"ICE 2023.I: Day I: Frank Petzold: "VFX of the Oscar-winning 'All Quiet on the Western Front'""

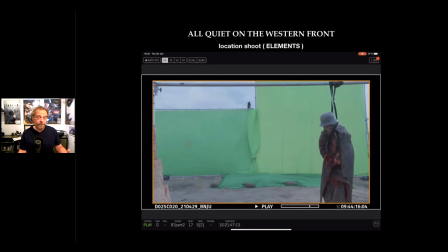2387s
And you might even be able to use the stuff for the next film.
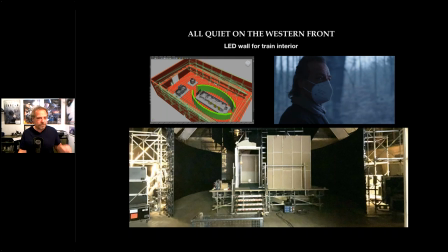2393s
Of course, we also did the LED thing. There was, of course, the train sequence, which we built in the studio, and we had to, you know, do some outside stuff. The train wasn't actually driving.
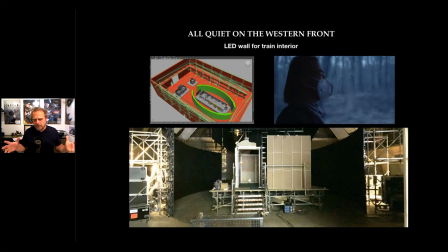2412s
But we wanted to be have the exterior to be alive. So we actually shot plates with soldiers patrolling, talking to each other, you know, lighting a cigarette, smoking, laughing.
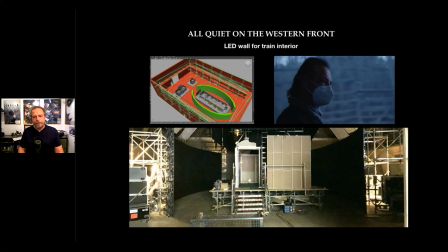2427s
There's like occasional birds flying through the frame and all that. And of course, with the LEDs, you have to be really careful when you plan it. So I usually pre-plan those in 3D, so I can try out the lenses with the virtual camera and just go through the train set
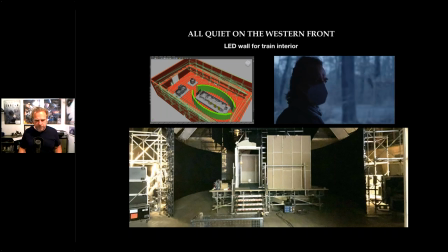2447s
and make sure that we have enough coverage of the LED. On the upper right, that was a quick test. I'm sitting on a chair. And it was, of course, the cool thing is with LEDs is they're sort of, they light the scene. So that's the big advantage compared to a green screen.
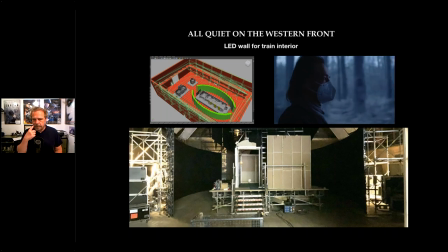2469s
that you get a little bit of lighting at the same time. You also, especially in the train set, there was so much cutlery and silverware that you wouldn't have all those green reflections in the glasses and all that. I think we shot like 3 days in there.
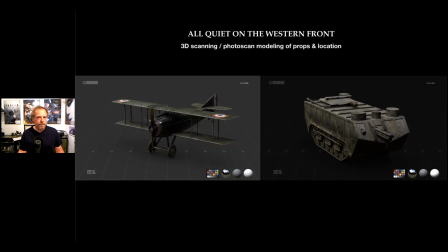2490s
Models, yeah. Of course, we had to animate a few things. The planes are really far away, and they're sort of their quick action. So we didn't really have to get into a lot of detail or displacement maps and like little bumps.
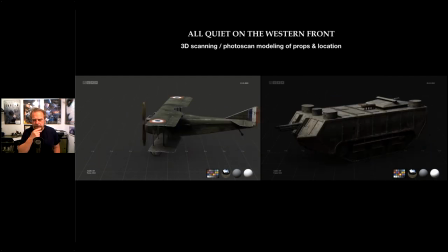2508s
So the plane was quite simply built. These are low res models, by the way. The tank, we had to sort of, we scanned the one that we found in France.
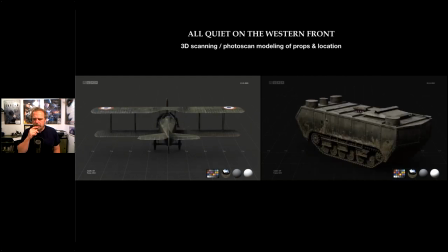2522s
And then we actually built one working mock-up. We basically built a shell on top of an old, a tow tank that would pull other tanks out of the mud from the 70s.
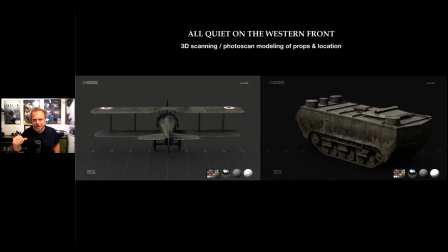2539s
And we literally built a shell on top of it so it could drive a little bit. Of course, it got stuck all the time, sometimes it wouldn't start. But all the other tanks that you see in the movie, they're all animated.
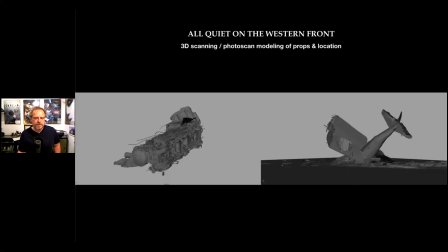2554s
So that was, of course, something that we did. The same thing for the train. We recycled our train engine that we scanned just sort of to bring some shots.
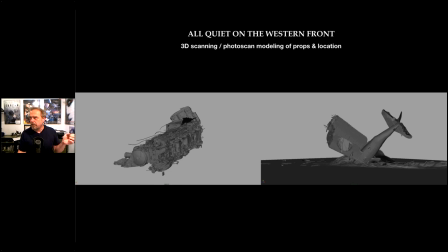2569s
They're walking through an old train station, and it didn't feel like war. So we recycled our nice train scan and messed it up and basically sort of had that, just peppered it in there with other broken things.
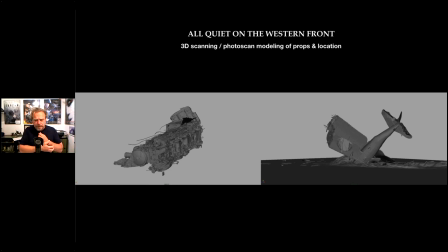2587s
So it looks like an attack just happened. The same thing for our beautiful plane, we also messed it up.
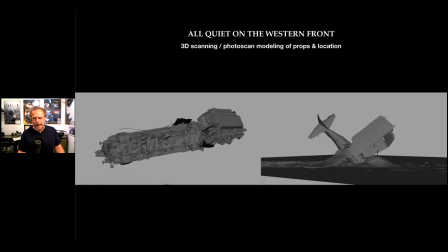2596s
That's a scene where they are back in camp and have a few days off, literally from war,
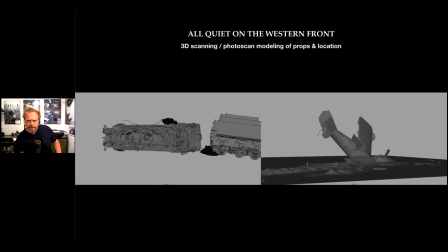2604s
and they're sitting there in a canteen outside, and I think they're peeling potatoes, and there's a little dialogue,
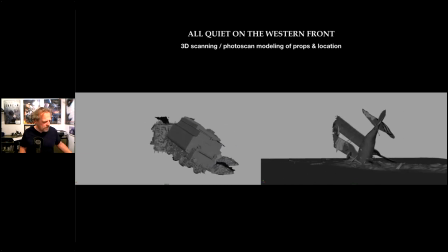2612s
and it felt a little idyllic, or too idyllic for us, so we wanted to bring the proximity of war back into that scene,
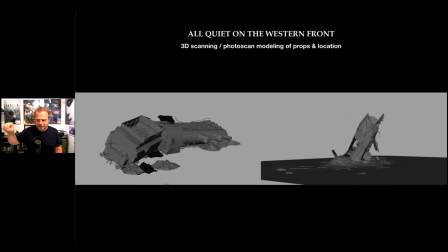2620s
so we just had, in the shots in the background, you see a crashed French plane,
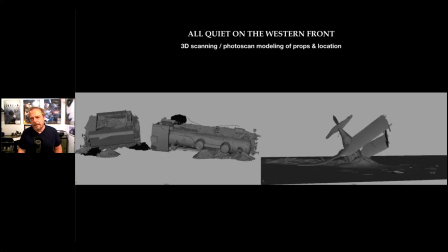2627s
and there's also constantly planes doing little dogfights in the really deep background, which was great for sound.